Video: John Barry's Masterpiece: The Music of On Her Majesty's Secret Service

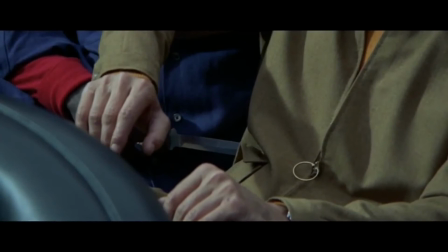Whenever this mixture appears, it is when James Bond is in a seemingly dangerous situation, yet is not in immediate danger.
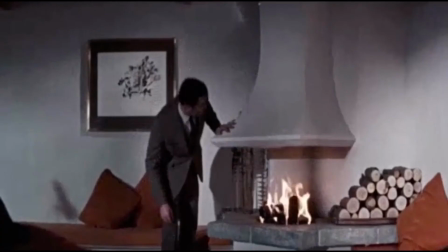It plays when he is kidnapped, but brought to Draco, an ally, or when he is trapped within Blofeld's lair, but safe within his disguise.
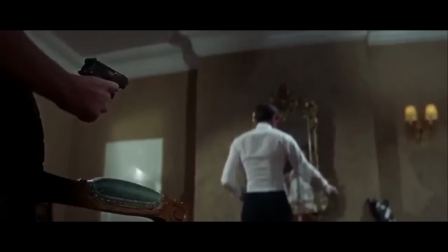This teetering balance between safety and danger truly encapsulates Bond's life. Always on the edge of death, but never succumbing to it.
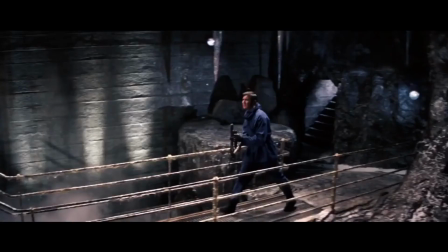We have all the time in the world, and On Her Majesty's Secret Service are the two sides of Bond's life in this film, but he is never living just one of them.
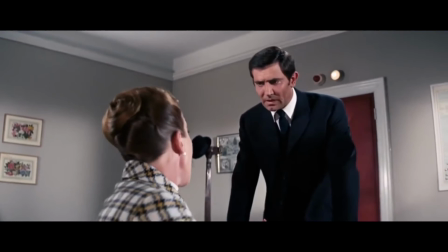At first, their intertwining seems like clever juxtaposition, demonstrating the stark contrast of Bond's two worlds,
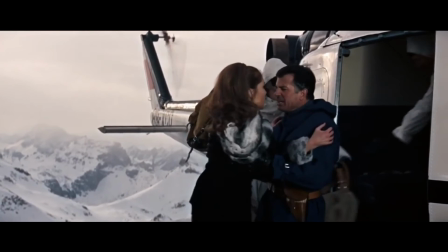but upon closer inspection, it truly highlights the relationship between them. The greatest demonstration of this comes at the very end of the film.
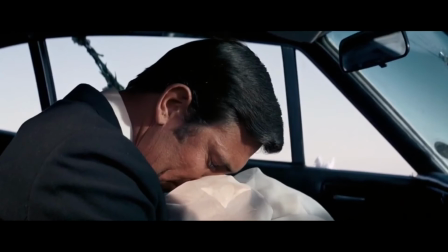Bond holds Tracy's dead body in his arms, as We Have All the Time in the World plays the film out.
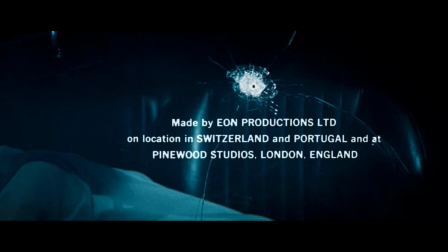As the credits roll, however, the music changes to the ever-familiar James Bond theme. As Bond fan and expert John Cork notes, by reprising we have all the time in the world,
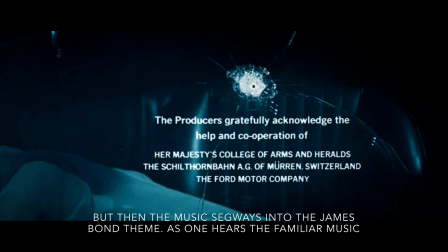Barry helps one to understand James Bond's loss, but then the music segues into the James Bond theme.
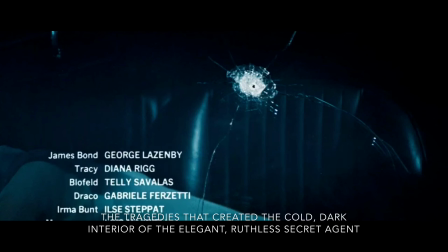As one hears the familiar music, one comes to understand the emotional core of the character of Bond,
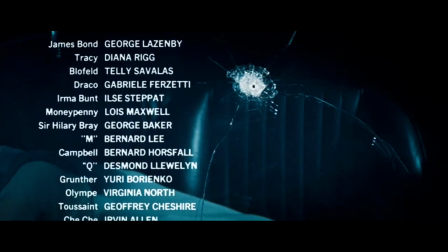the tragedies that created the cold dark interior of the elegant ruthless secret agent.
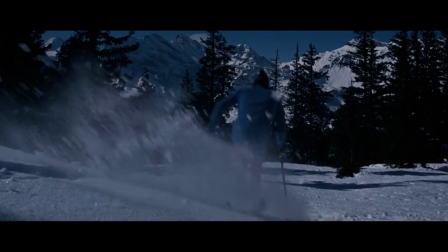John Barry's fantastic score for On Her Majesty's Secret Service is a highlight of the series and, dare I say, musical composition.
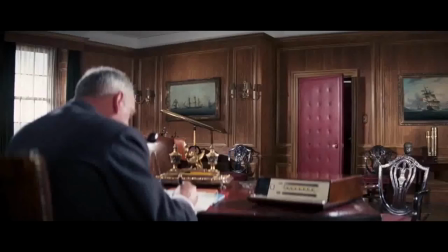It demonstrates the innovation that change can bring and still the importance of sticking to your roots.
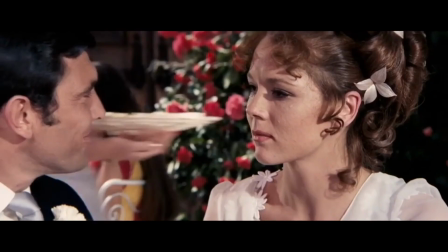Its greatest accomplishment, however, is demonstrating the thematic weight a great film score can bring.
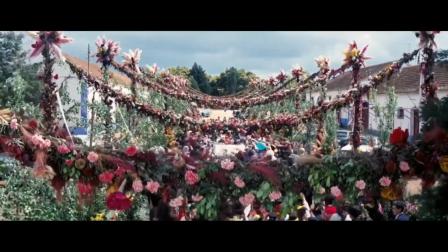On Her Majesty's Secret Service and John Barry shall be remembered and heralded as greats for years to come.